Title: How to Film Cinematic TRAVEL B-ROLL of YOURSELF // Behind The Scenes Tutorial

So I will walk into the shot here and I've set the camera up exactly as before but just in a way that I use 18 millimeters so I capture a wide-angle shot and not a close-up shot as we did with the first introduction but the rest as you see it's exactly the same just put the camera on the ground and frame your shot right so in that case i want to have the tree in the middle and i want to stand also in the middle as well but the tree like above me so i framed the shot already and kind of imagined where i want to stand later in the shot and yeah then the rest that you do is just press the record button and walk into the shot also i used manual focus here so that there are no bad surprises when i see it in the edit
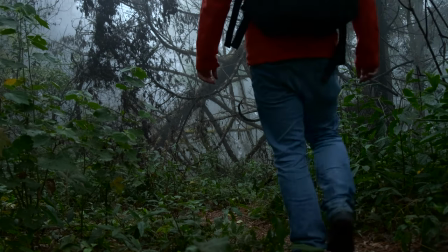[9:18]
later. Okay as you can see this tree it really looks a bit like in a horror movie or so. That's so epic. I like that and that's where I also get another shot of that where I'm not in the frame. So that first you have to shot where I'm in the frame and then you see what I see. So now it gets rough.
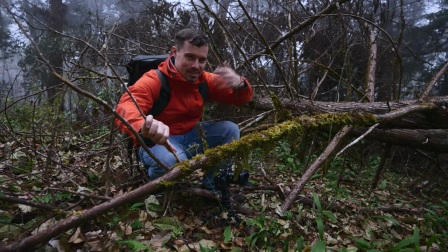[9:34]
Now I can start telling the actual story that I wanted to tell like how I get exhausted through the hike and then I finally arrive at the viewpoint.
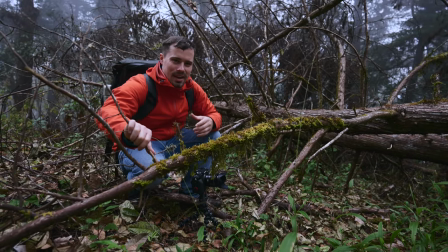[9:40]
So here's the tree lying around where i have to climb a bit and that's a good transition to get to a rough part of the video so
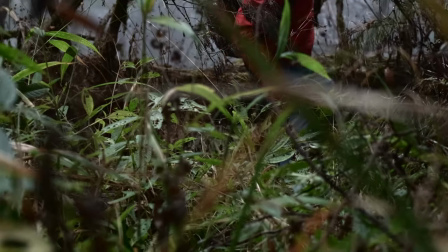[9:47]
we first had a like easy hike where i could kind of enjoy the view but now i will climb through that tree and that's where it
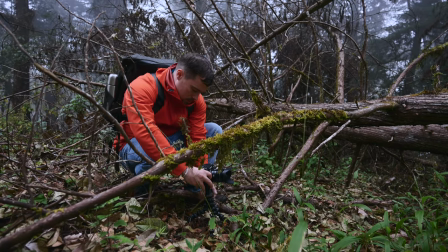[9:54]
starts getting rougher so i've also set my camera up here pretty low got the framing right so that i want to have it low because that
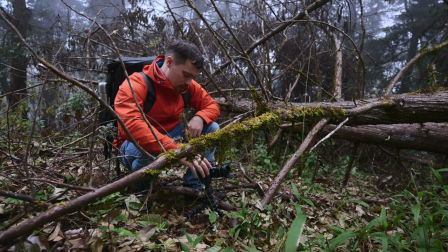[10:03]
makes everything look a bit bigger like both myself but also the tree and i think that does a pretty good job here So let's get some climbing
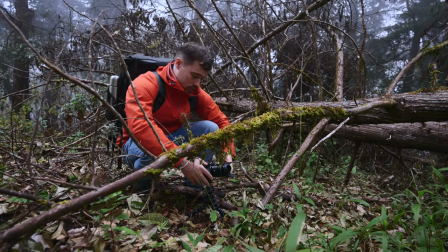[10:12]
shots.
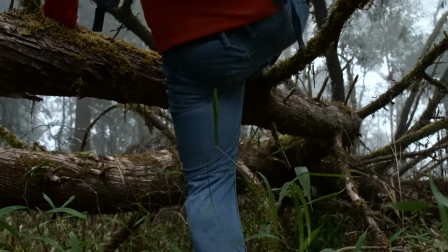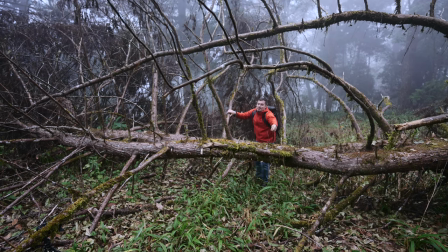[10:19]
The problem is that you always have to climb back, get your camera and then climb again.
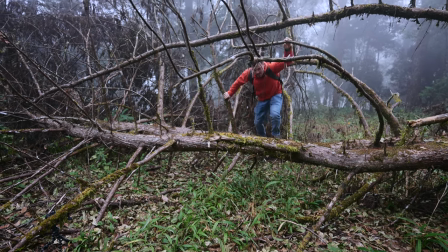[10:27]
I don't wanna know how many ways Casey Neistat passed two times in his life.
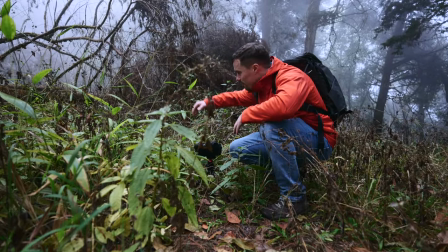[10:33]
So to dramatize that even further, I know took a place here where we have a lot of plants in the foreground so that you can barely see anything.
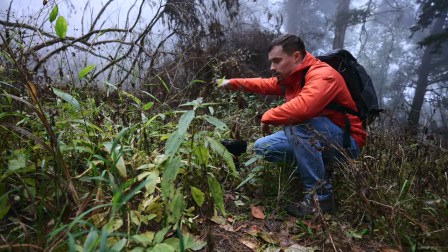[10:41]
And this is actually right after the tree that I just climbed. so I will also do a walking shot of me walking away from the tree and
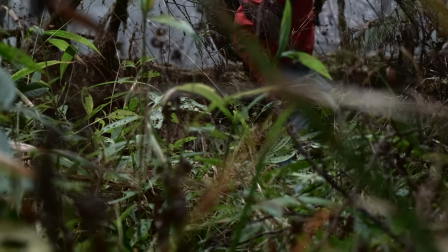[10:49]
because of all these plants in the foreground that makes it look even rougher I will probably add a bit of handshake effect etc later in post
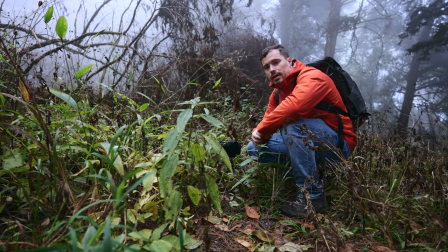[10:57]
so that I can sell the story a bit more.
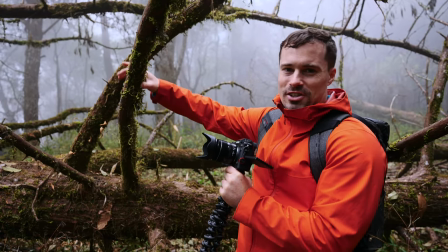[11:00]
Now while I was climbing through here again I actually recognized that these branches here look pretty cool and I have to grab them and that's like a good B-roll
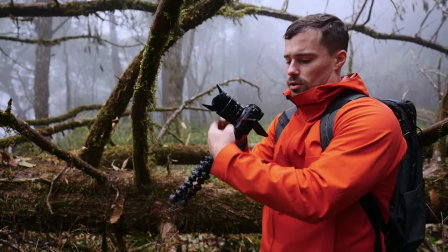[11:07]
shot of yourself to enhance what you're doing a bit so here we'll just only film how I grab it because that gives you
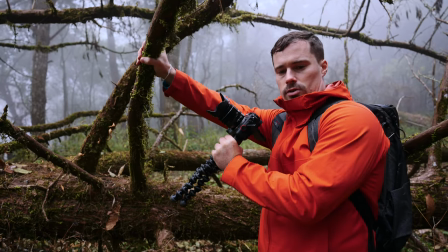[11:14]
a bit of the feeling of how to be connected to the nature. So let's do that here as well.
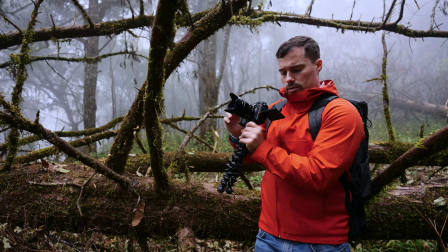[11:20]
For the autofocus. Okay I think that's a good one. And if you get shots like that it's totally fine if you have a bit of shake in there. If you want to have a video like that where I want to deliver a pretty rough feeling to the viewer, because that then adds to the feeling. So having shake in your footage is not always bad. It depends really on the individual shot.
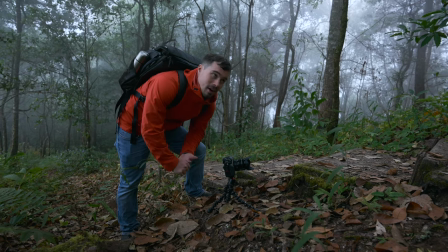[11:42]
So next part of it We have a stair here and here I want to give a rough feeling by like first walking down the stairs,
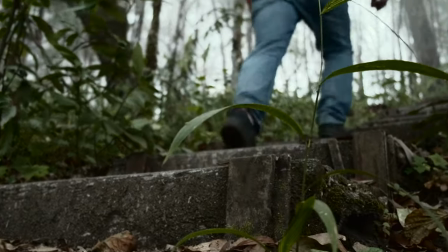[11:50]
then I fall down, I slip on the stairs and you see my face walking up with an exhausted face.
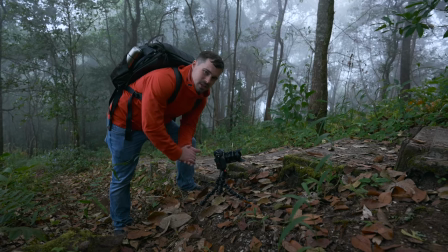[11:56]
And right after that, maybe one or two more shots and we can come to the final viewpoint.
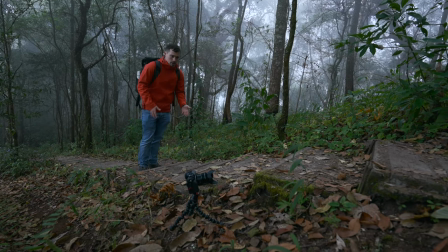[12:01]
I start walking a bit earlier because then I'm already at the right speed.